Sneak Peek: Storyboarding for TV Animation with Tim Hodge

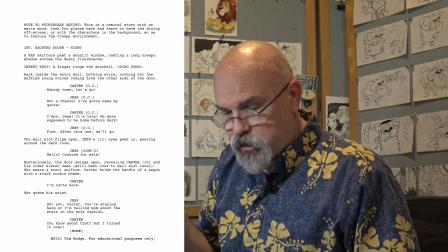Mysteriously, the door swings open, revealing Carter, 10, and his older sister, Jess, still bent over to the mail slot level, wearing a scout uniform. Carter holds the handle of a wagon with a stack of cookie boxes. You getting the picture here? No. Carter says, I'm out of here. She grabs his wrist.
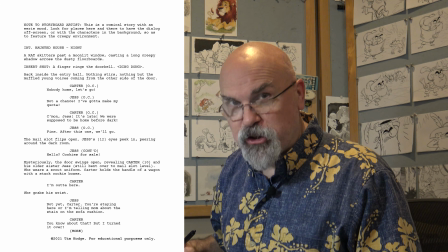Not yet, Carter. You're staying here or I'm telling Mom about the stain on the sofa cushion. Carter says, you know about that?
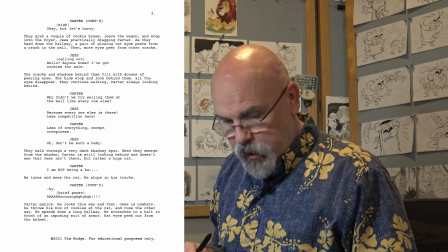I turned it over. Okay, but let's hurry. They grab a couple cookie boxes and leave the wagon, step into the foyer.
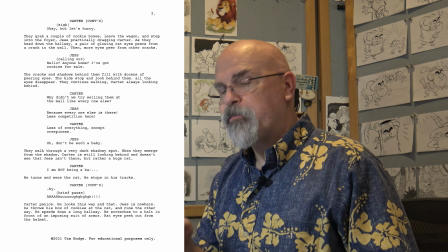Jess practically dragging Carter.
Okay, that's just the first page, so that's a good place to start. I'm going to start with my thumbnails.
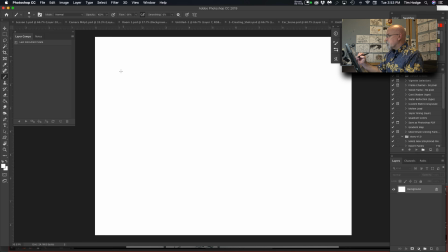This is what like I said, I usually do on the scribbling on the script, but this is a little easier to see for you guys. I'm going to use gray, and my pencil is, I'm going to use this brush. It's a little more pencil-ish.
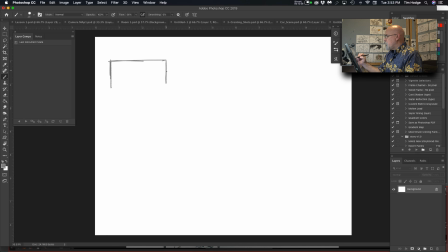And I know I've printed out a template for you. It's always been my habit just to draw them.
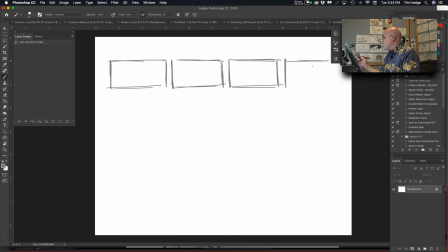So if you want to use my template, fine. If you want to draw them, that's fine too. But I like to work small because it helps me work faster and get my ideas down quicker, especially if they're bad ideas, because you're going to make mistakes.
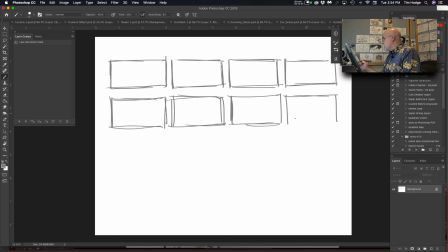And one of the best bits of advice I can give is make your mistakes quick. Start working fast. Get your mistakes out of the way. So let's start just a few little thumbnails.
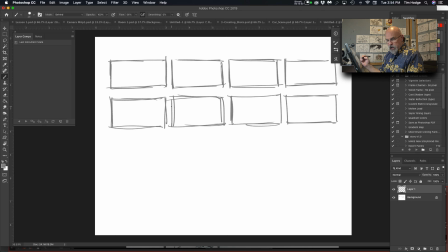The first line is, a rat skitters past a moonlit window, casting a long creepy shadow across the dusty floorboards.
Okay, I'll do a couple versions of that. Let's get my window in here. And it'll be
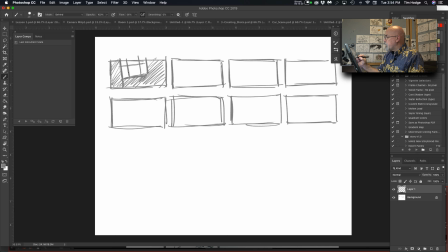dark in here. And then we'll see the rat. And again, I'm just doing a couple. I'm not doing all the drawings. Just thumbnails. Just like this particular drawing, that would represent maybe 6 or 7 panels for me.
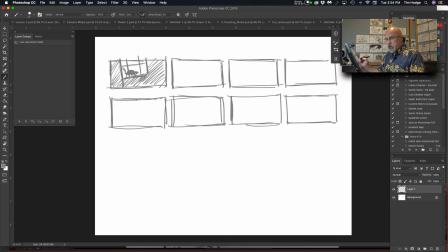But it gives me an idea of what I'm going to do later. And then it says, but the casting a long creepy shadow across the dusty floorboards. Well, this is a cool shot and get a close-up of the rat, but we don't see the shadow casting on the floor, and that's kind of cool.
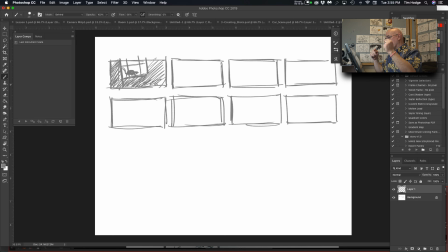I could do a camera move as a rat goes across to crane down. That seems a little excessive for this particular line of action. How about we just, let's
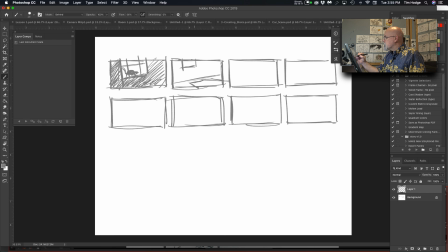stage it like this. Get your window up here and the shadow from, and the light from it, not the shadow, the light from it on the floor. And then when the rat comes over, we'll see the rat shadow down here.
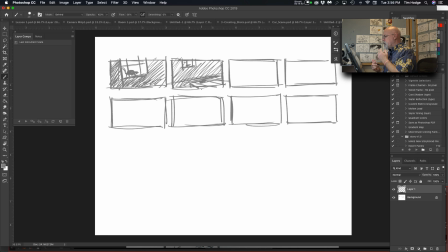It's not making me sing. I'm not buying it. It's just the impact of what we're supposed to see isn't quite there. I really want to see that long shadow. Let's push the perspective a little bit more.
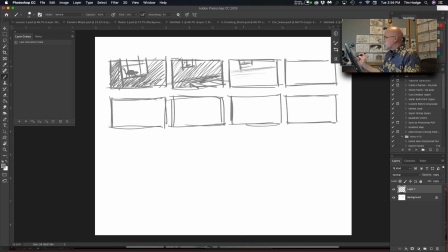So we have the window here. And let's make this the light coming in even bigger. That's getting better. That's kind of fun.
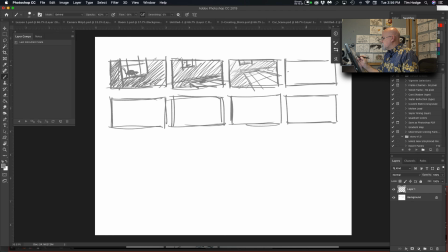Still though, I'm wondering, what if we did a down shot? Because that's really unconventional. Now, at the risk of disorienting our audiences right off the bat, because opening up with a down shot, and if we're just fading into that, that might be a little
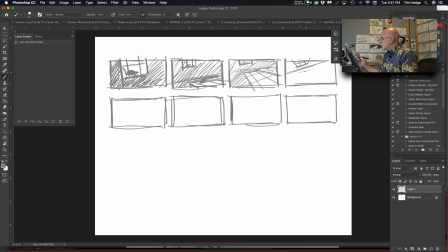confusing. People might not, where am I? What's going on? Let's try it. That's a thought.
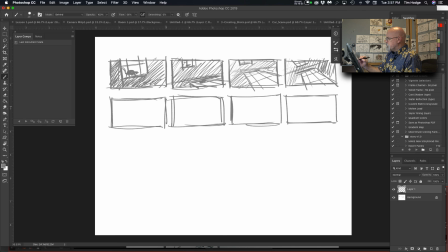This is a lot of thumbnails for one shot, but this is my thought process. Let's try the opposite thing. What if we got really low? I'm keeping all of these the same angle too. I don't know why. I should try some of the opposite angle, where we've got a really
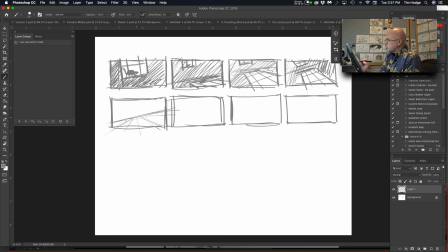extreme perspective shot here, like this.
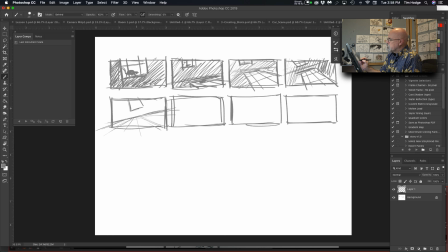Looking up at that window, it should be getting smaller at the top. I'm going to try something. This is, even before I finish that, I'm getting an idea for a different way to do it. If we put our vanishing point over to the side, like that,
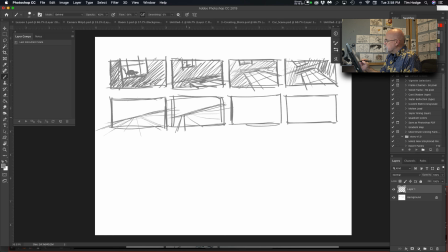and our window goes over here, casting its light bigger across the floorboards that way.
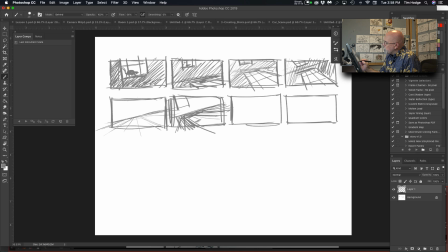Now doing this lets us see the floorboards a little bit more too, and I like that line in the script. Whoever wrote that is just a genius.
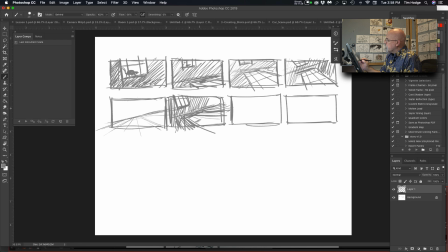I like descriptive scripts like this. On the occasion I get to write for somebody, I really like to make sure that the action is spelled out sentence by sentence, so you almost read each sentence as its own shot.
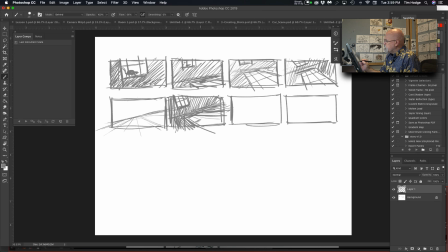But that's just me. Not everybody works that way. One of the worst things you can ever see in a script, and it's happened to me, when someone just writes, "They fight."
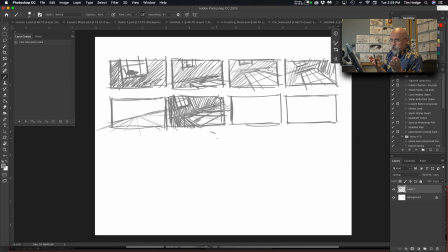What? Now, reading it, you're thinking, oh, that's, yeah, a fight scene. Well, that's 2 words, and that's like half a page at least of action. Now, if you're aiming to get a page of script done a day, that just throws your deadline all off.
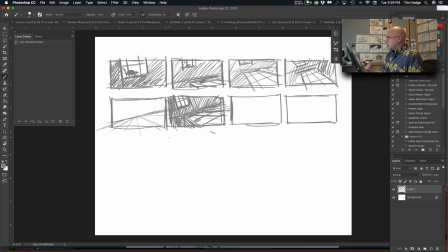But anyway, back to this. This might work. I like this low angle. And then this rat can skitter across, and we can see his shadow in that area. I'm going to check that one. I like that.
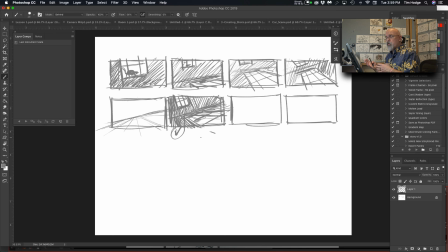Now, when I go into Storyboard Pro or Photoshop, whichever I do this, I might enhance that a little bit. But generally, that's the the feeling I want. So once I start storyboarding this in Storyboard Pro or Photoshop or whatever, I might enhance this, but generally I think that's the feeling I want to go for.
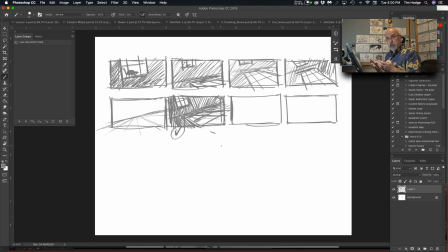It's a nice view, it's dramatic, it's creepy, which is the feeling I want getting into this because it's a haunted house, but it also shows off that shadow that the script mentioned, so I can really play that up.
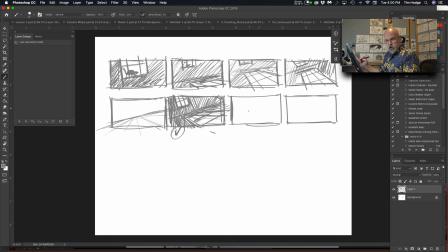It didn't seem like just a throwaway line, so I thought it was important. But then we cut outside to see a doorbell ring, finger ring the doorbell. Now, of course, my first thought, and I know it's a little kid's hand, it's the Girl Scout Jess.